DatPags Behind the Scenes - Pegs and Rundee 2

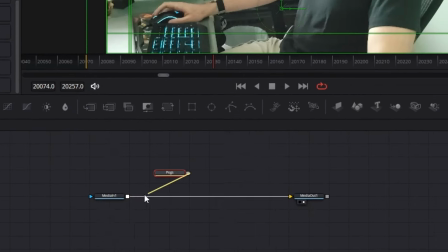[17:03]
I ended up putting together these macros for these characters, so each of them are kind of like poseable, and it made it so much easier for, like,
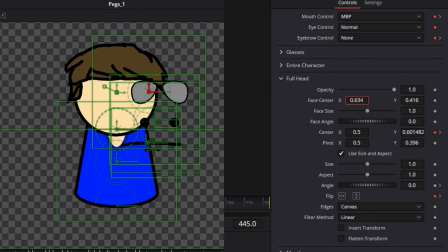[17:11]
especially lip syncing instead of
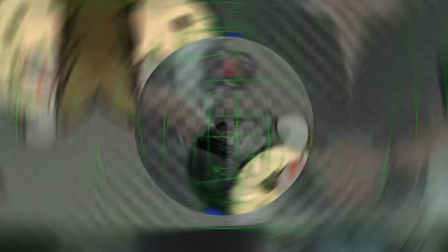[17:14]
the really convoluted stuff I had to do previously. One scene we did actually cut from the video that was in the
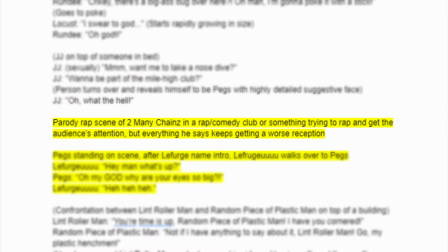[17:20]
script kind of was this rapper called Too Many Chains. He's trying to spit bars, but everything he says gets like a worse and worse reception. We just had the vague idea in the script, but we never fleshed it out. But I did throw a little reference in one scene when Larry walks up.
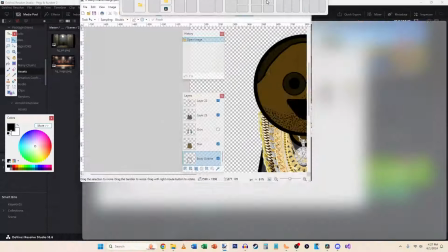[17:35]
He's got too many chains on his shirt. Because I threw a design together and just put tons of chains on him.
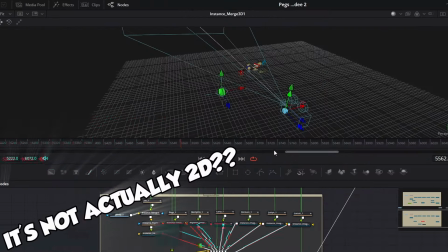[17:40]
Alright, I got these 3D environments. I can just kind of float around here. I got a light. I can make lights in here.
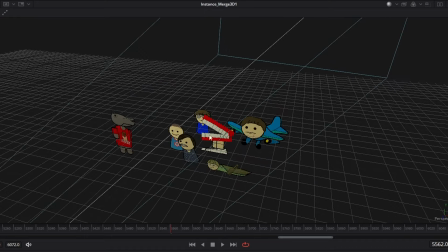[17:45]
I can position the characters however I want in 3D space. I couldn't do this shit before.
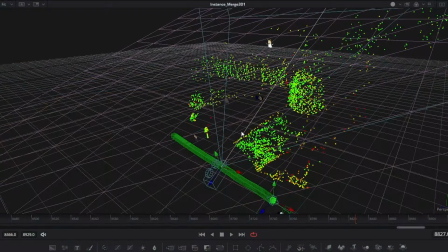[17:50]
Yeah, the scenes that use 3D tracking are pretty cool too. You can see the tree over here. You can see the sign that Locust is hanging off of.
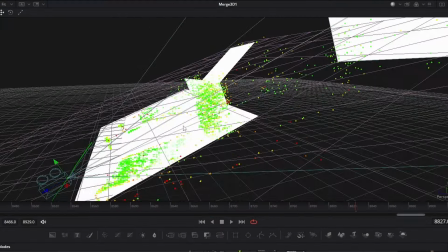[17:56]
Finding an Easter egg. Oh, Easter egg. You get dots so you can see where, kind of like where the church is, where the roof of the church is, where the wall of the church is.
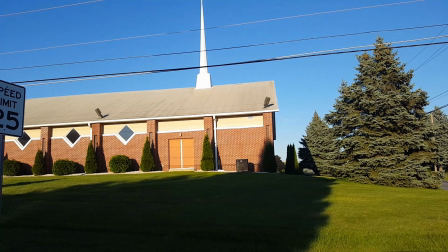[18:04]
So that when the characters cast shadows, the characters cast shadows onto these guys,
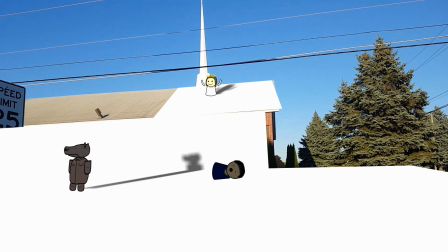[18:09]
these planes, and then I can take that shadow off of the plane and put it into the actual scene.
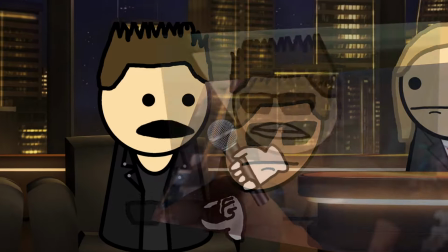[18:13]
There's a scene with Arnold, the little shots that pop up showing like animated Arnold's head over top of like actual Arnold movie scenes.
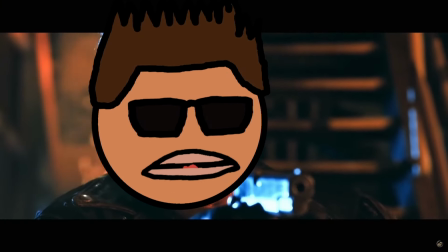[18:22]
The full versions of them are really kind of cursed, kind of great. If this dude walks up to you in like a bank, I'm gonna shit myself. Now the Lint Roller Man scene actually has a bit of story behind it, because that background that they're all standing on,
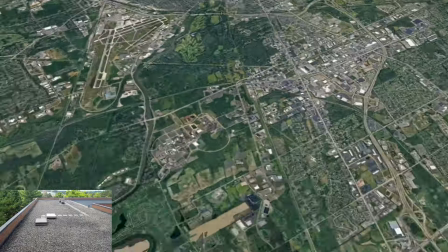[18:38]
this is actually the rooftop of one of the buildings, one of the dorm buildings at RIT,
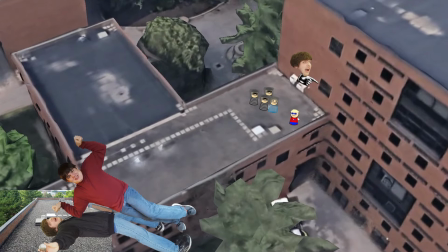[18:42]
which is where I went to college. Joey went to college, LaFerge, Justin, Steven. This is actually taken a few days after we first got there our freshman year. At the time, like, I just thought about it. It's like, oh, this would be perfect for that one scene in Pegs and Rundee 2, because to have them, like, in the strip, they're fighting on a rooftop. And a similar kind of thing happened a few months ago. I was in Target, and I was going, like, looking for some cleaning stuff.
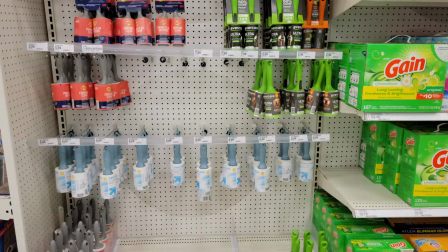[19:09]
I turned the corner, and behold, an aisle full of lint rollers.
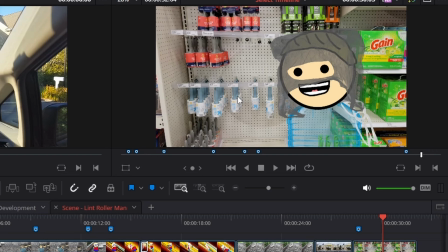[19:15]
It was perfect. I was like, oh my god, I'm never gonna get this opportunity again. So I'm sorry, it's not actually a Dollar General that he runs into, it's actually a Target.
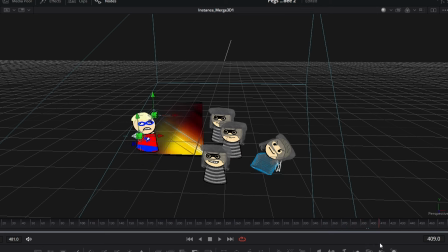[19:23]
Yeah, this whole Lint Roller Man scene is really intense to edit.
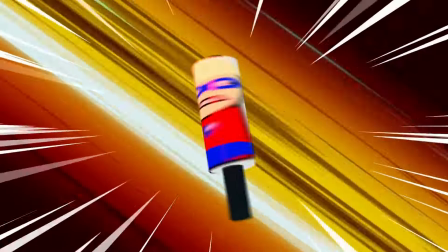[19:29]
The goons are still kind of bouncing up and down. That was all just done in a 3D space with the camera kind of whipping around him.
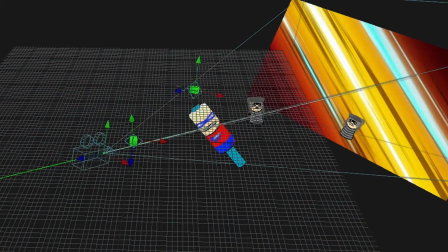[19:37]
A lot of it's just the way the camera moves to make it look like he's going really fast, but he's really just kind of like slowly moving towards them, and the camera's just kind of flying all over the place.
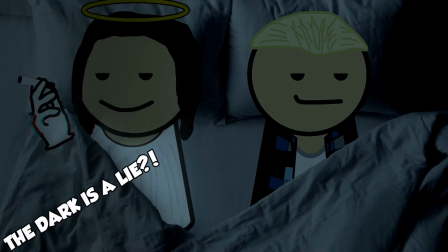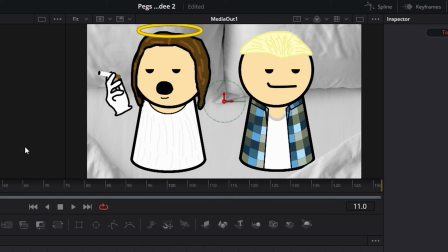[19:53]
I just had to do a bit of like color work to it to make it look like it's at nighttime.
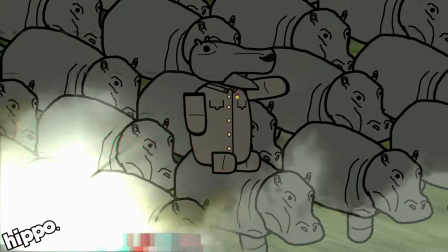[19:58]
And if you want to see how that Larry scene was done, there's like 100 hippos running. Well, there actually were 100.
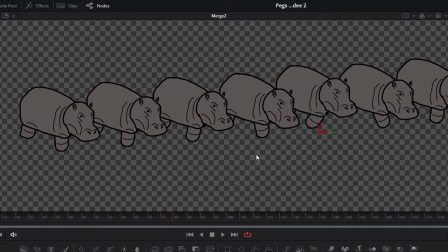[20:02]
It was just started with one little hippo, and then he was duplicated. So we got a row of 10 hippos, all slightly offset from each other.
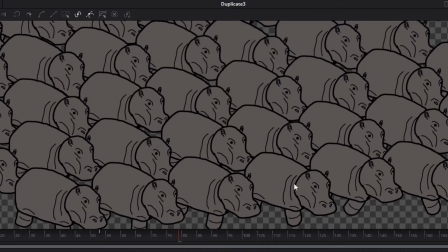[20:10]
And then they're duplicated again. So now we have an army of 100 hippos.
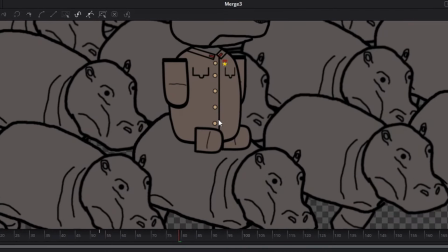[20:14]
And then I just seated Larry on the front one, the original hippo that all these things were duplicated from, because that's the one that doesn't sway back and forth. The transitions between scenes and that portal effect, they were intended to be basically the same thing. It all kind of came, that was all inspired by this background that I had downloaded years ago, like when I was making the original version of the video.
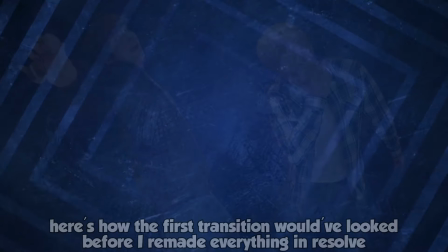[20:35]
But I also wanted to add in that kind of like red and blue light thing that we got going on, like to represent Pegs and Rundee.
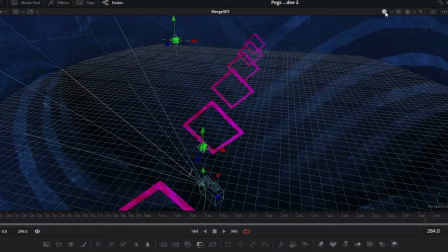[20:43]
There's kind of like a red light at the top, like above everything, a blue light below everything.
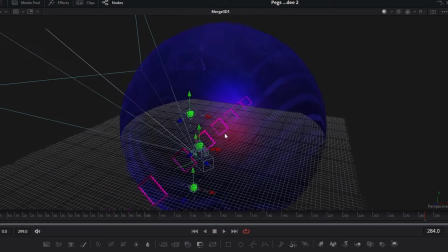[20:48]
Because I was trying to make it so the top half of it is like red and the bottom half is blue, which you can kind of see in the portal effect. It comes off better there.
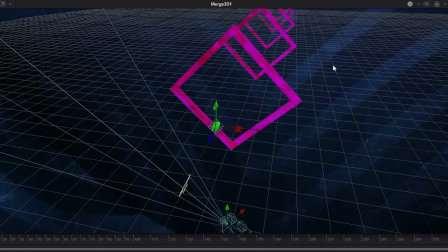[20:55]
But here, the red and the blue lights just kind of mix, and it just... The squares kind of look purple.
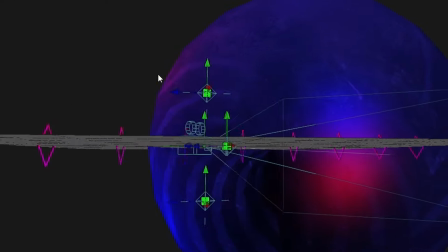[21:01]
It's like, yeah, it's close enough. But they're all encased in a giant sphere that is that original blue background that I was going to use for those scenes.